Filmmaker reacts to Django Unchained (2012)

he plays it so well he plays it so well man
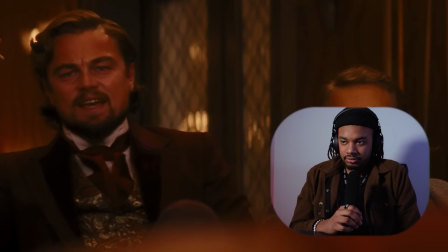this is crazy man this is this is cheese bro the sound of like ribs
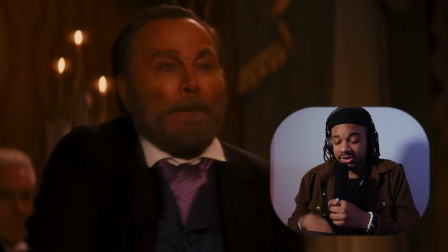[16:11]
breaking and just bones colliding man it's it's it's really it's sadistic man it's hard to
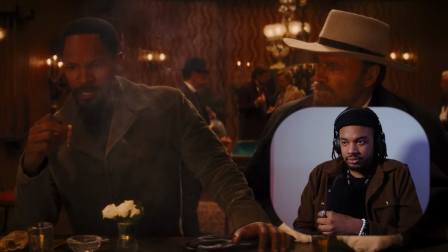[16:18]
hear it's hard to watch and as it should be d j a n g o
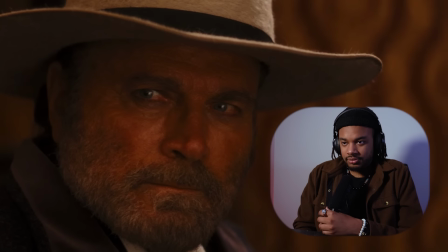[16:25]
the d is silent i know god fierce man that is such a delivery that is such a delivery twelve
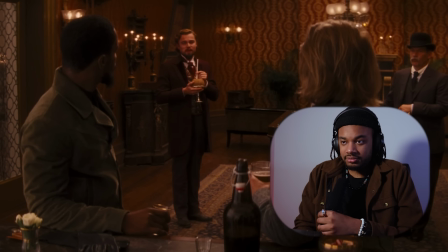[16:38]
thousand dollars in general you have my curiosity now you have my yeah yeah he perked up when he heard twelve thousand dollars how much was twelve thousand dollars back then
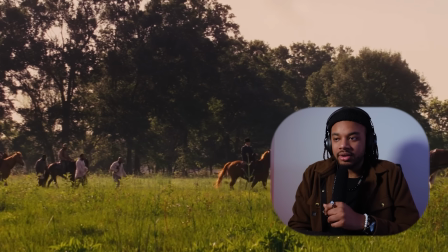[16:50]
this is like mid going on late 1800s how much was twelve thousand dollars oh my goodness that has to be like way over a hundred grand maybe even 200 grand over the name of the game is keep up not catch up nigger
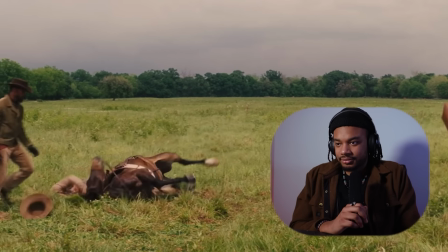[17:06]
yo i like how you get how you get thrown off your horse like that with your horse everybody stop antagonizing my get and i love that he was the like quicker to the draw than all of them that was dude
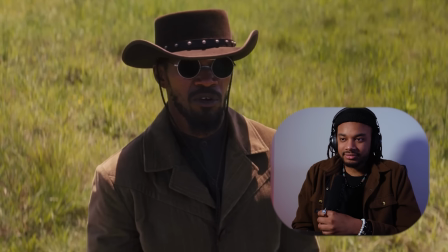he plays he plays erasers all the time and every time i love him and he's a great actor man
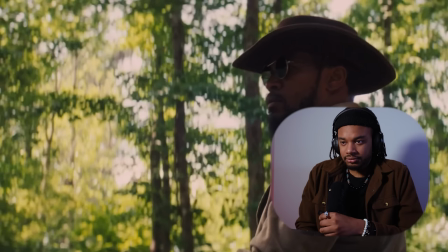i really do appreciate the the lengths this film goes to in showing the different not i don't want to say tears they're all the same but just avenues of this ideology of how black people slaves are treated man
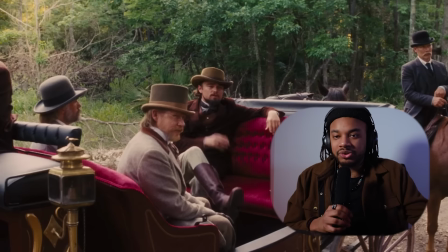[18:19]
it's how it was associated with people's ideologies in different locations like this in the deep south man oh man dude it's it's otherworldly almost
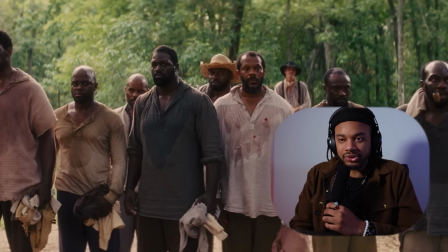[18:32]
compared to the other places even though it's all the same it's just man deep south
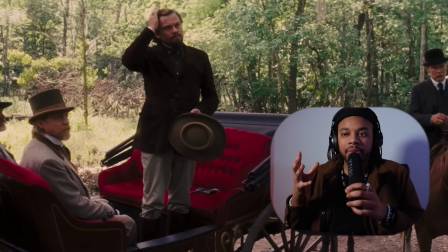[18:38]
is just like the environment represents that so clearly almost feels like the sky can't even breathe like everything is just shrouded in
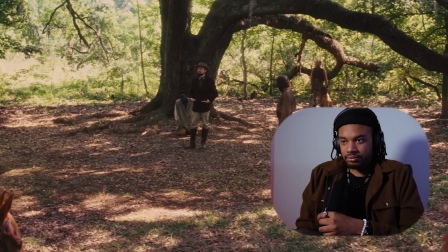[18:49]
in just this thick woods so what about my 500 huh what
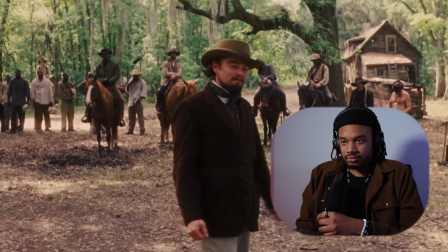[18:57]
about my 500 yo every time he says that i'm like damn leo you sound you sound real crazy right there
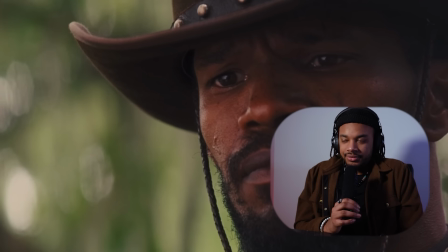god man dude like there are just some things no human should have to really witness or hear or have to even think about there's definitely one of them getting mauled by dogs but i think it's just a testament to just show you how fierce jango is right here he's not lost sight